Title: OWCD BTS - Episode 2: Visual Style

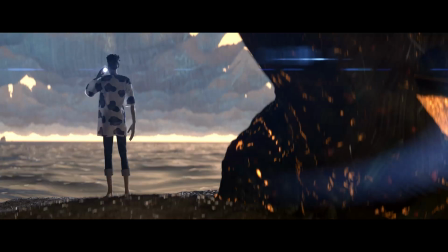Obviously the ocean was going to be a big part of the show, so I had to find a way to make it look credible, also not realistic.
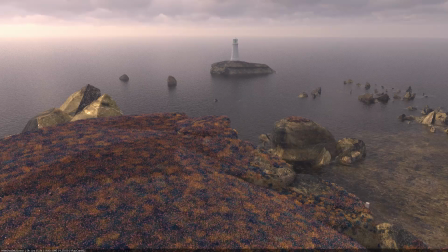Finally, the last piece to fall in place were the clouds. As you may know, clouds are a very important part of the British experience.
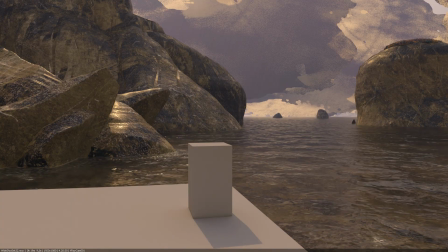Thus, I needed to make them be present and almost a character by themselves.
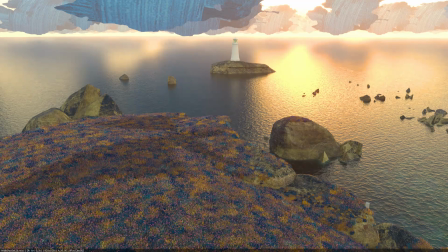The shape and animation of the clouds informed the look of these wide open environments.
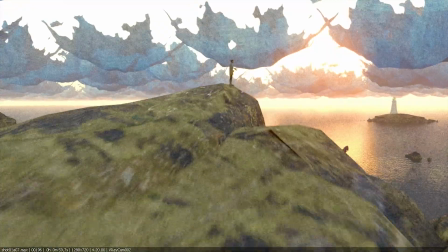I also made very silly looking stars,
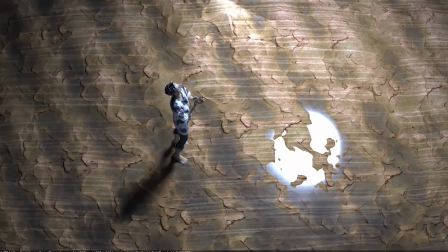and I made the bottom of the ocean look like clay to fit with the handmade theme.
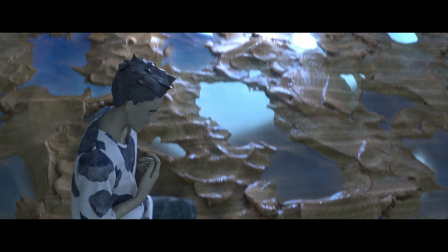Conclusion.
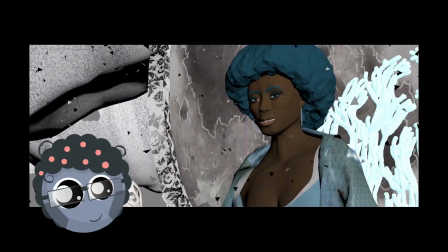I hope you've enjoyed this first look at the world. Next time I'll tell you all about the characters.
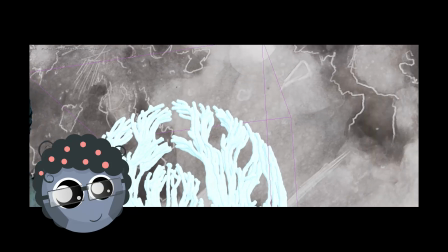If you have any questions you'd like me to answer, let me know in the comment below and I'll try to answer as much as I can in the upcoming videos.
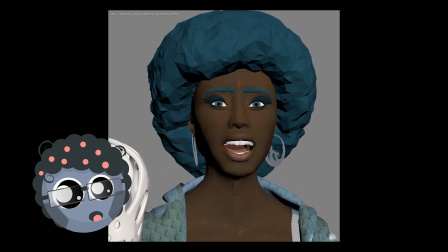I thank you for your attention and I see you next time.